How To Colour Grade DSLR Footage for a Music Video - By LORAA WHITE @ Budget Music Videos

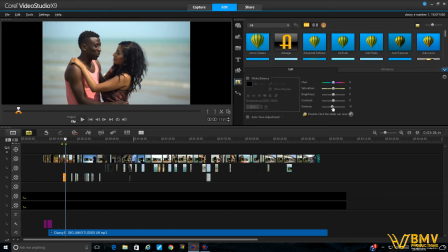4:18 I mean, every software is different, so I'm not quite sure if it would be up or down with your gamma. It just depends. Sometimes you got to move it up, sometimes you move it down. So it depends on the shot as well. So I've just reduced it by 0.9, and it's just brought the blacks in a little bit truer, a little bit more, less.
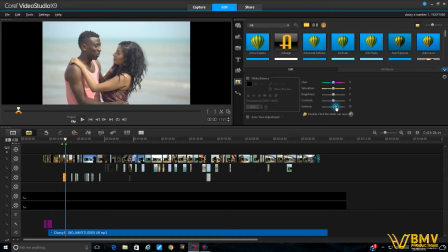4:37 If I wanted to, I could bring it up and it would fade it out, or brighten it if you want to call it, which is fine, but I think it would be nice to just a little bit sharper,
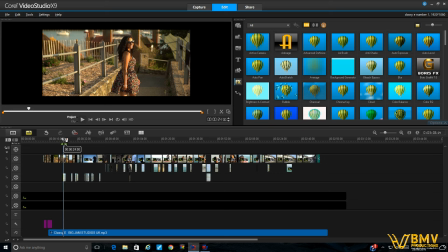4:47 especially when you compare it. What I do is I compare it to the shot before and the shot after, so then it looks in sync. So you see how true the blacks are there, and there, that's the shot before, and the shot after is her, and it's very, very clean and very clear.
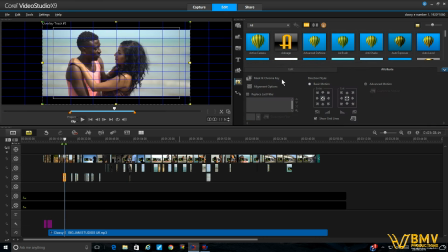5:02 So you want that shot to be equally as clean and as sharp with the blacks, so then it doesn't look out of place.
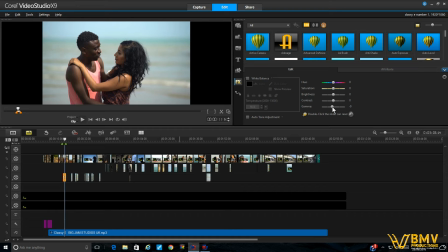5:09 So I just bring it down, even back down to about 9, I think was nice. Maybe even a little bit less.
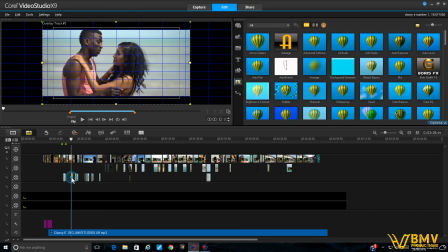5:16 So yeah, so there we go. So that just brings it in nice. So what I would want to do now, those shots are repeated over a few times, is actually I would just copy and paste that over.
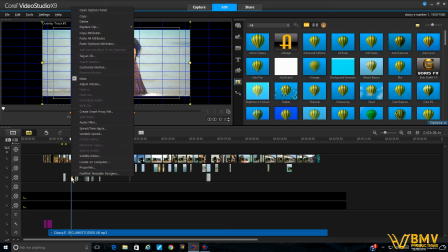5:25 So copy the attributes and paste the attributes, and there,
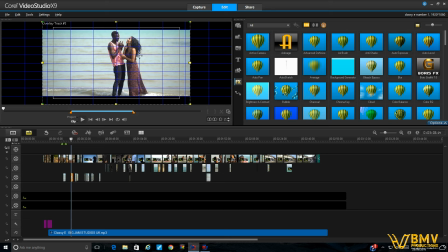5:30 it's just brought the blacks in just a wee bit truer, because she was just looking a bit sun washed out there, so she was.
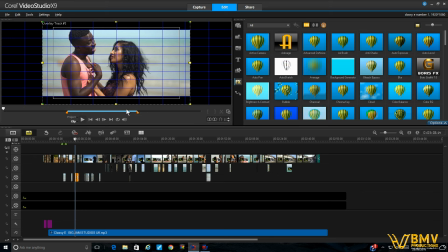5:35 Paste it again, and boom, you've got those nice clean lines, which is a much better look.
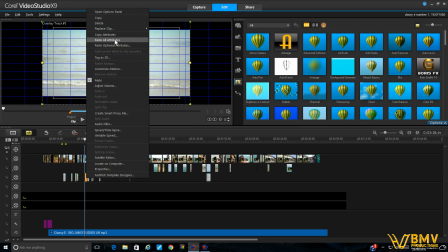5:41 I'll do this one as well, paste all the attributes.
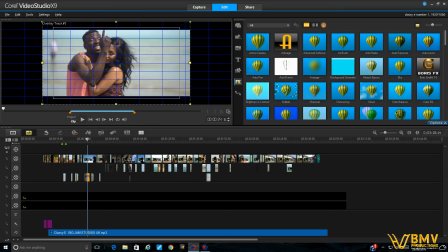5:44 So yeah, so all we've done there is just sharpen it up a wee bit, just because it was just a little bit too much sun.
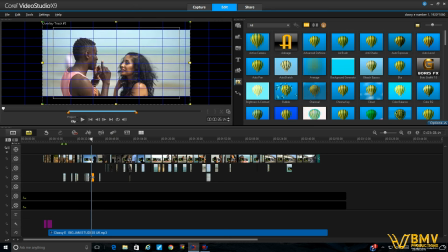5:50 So just by doing that is sometimes the simplest of solutions. So I'll just show you before and after. So that's after, before, after, before.
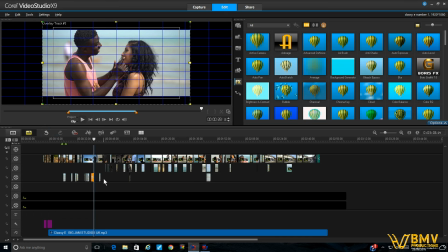6:05 Okay. So what you want to do then, I mean, once you've gone through all your, you know,
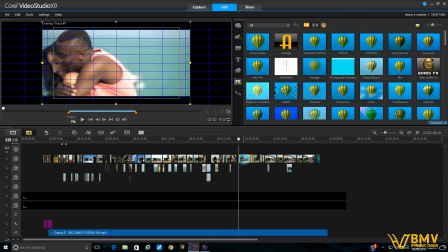6:10 sort of project and checked for places where you think it needs the gamma brought down, I mean,
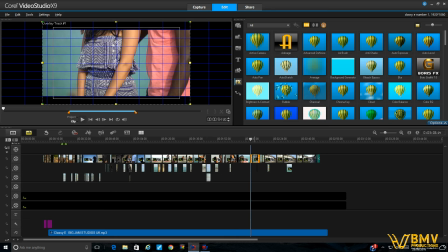6:16 that's generally what I start with, where I think maybe it's been washed out by the sun, or it's been overexposed because the camera hasn't been set properly, things like that.
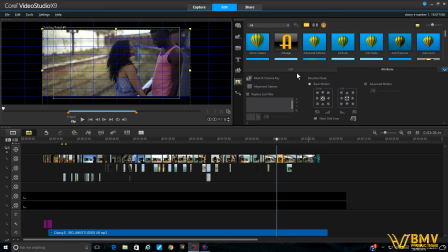6:27 I mean, for example, this one's very dark. I mean, there's ways to lighten it a little bit.
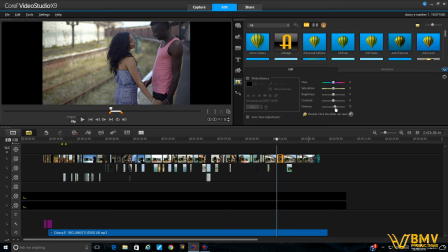6:33 We could obviously bring the gamma up a little bit, just to give it that little bit brighter, because it's so dark.
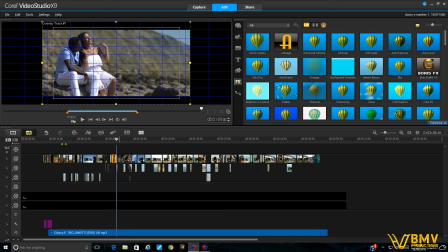6:40 But the reason that's dark is not only because they're in shadow and it was filmed, but it was filmed in the afternoon, or very late in the afternoon. So by this stage, the sun is pretty much gone. So you can see that shot, we could brighten it a little bit, but not too much, because then it starts to look faded. So you're comparing it with all your other footage, but there's not a whole lot I could do with that.
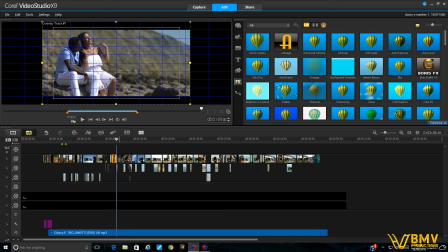7:01 So now what I want to do is, there are a variety of scenes here. So you've got this lovely scene at the beginning. You've got scenes by the sea.
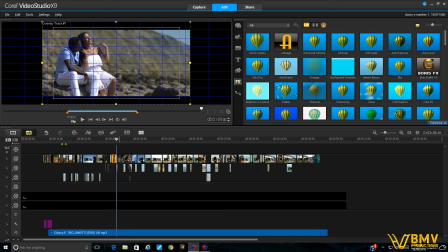7:14 You've got scenes where they're by some rocks, where you can see they've had to bring exposure right down. So all these scenes, each scene would almost need a separate color grade.
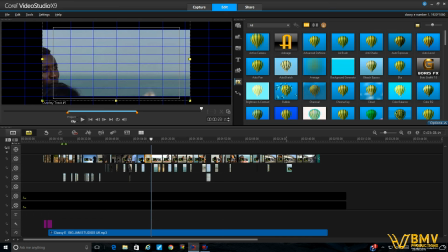7:26 You couldn't put the same thing on the whole video, you know what I mean? I mean, you can, but it might, in some shots, it might not look right.
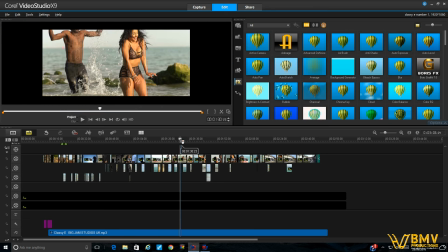7:34 So you're going to pick your scenes. So you've got this lovely beach scene, and I would sit and play around until I got sort of what I think would look good.
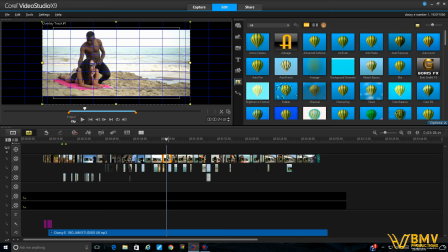7:42 Sometimes I can do the same thing over the whole video, but it depends if it's been filmed in one location and one type of lighting and one, you know, if it's been filmed in a studio in one white background with one light setup,
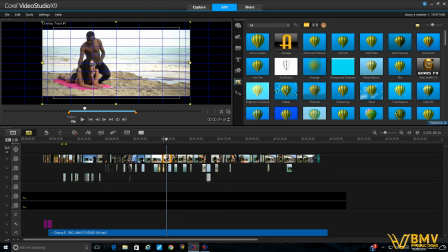7:55 I mean, you could do the same color grading for the whole thing. But as you can see here, you've got like 1, 2,
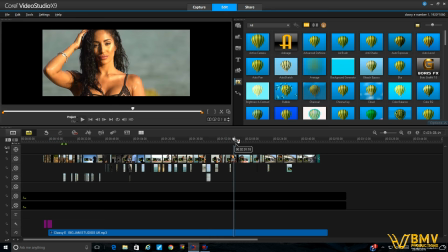8:04 3, 4, and 5 pretty much scene setups.
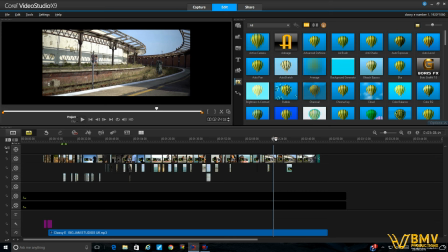8:11 So to do all the same color grade might be quite difficult.
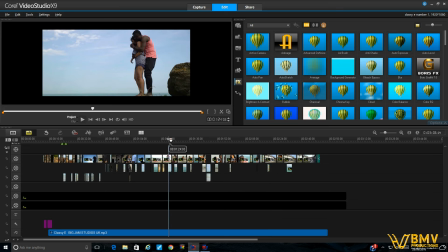8:16 So what I'll do is I'll just pick a scene somewhere in the middle. Let's say this nice beach scene.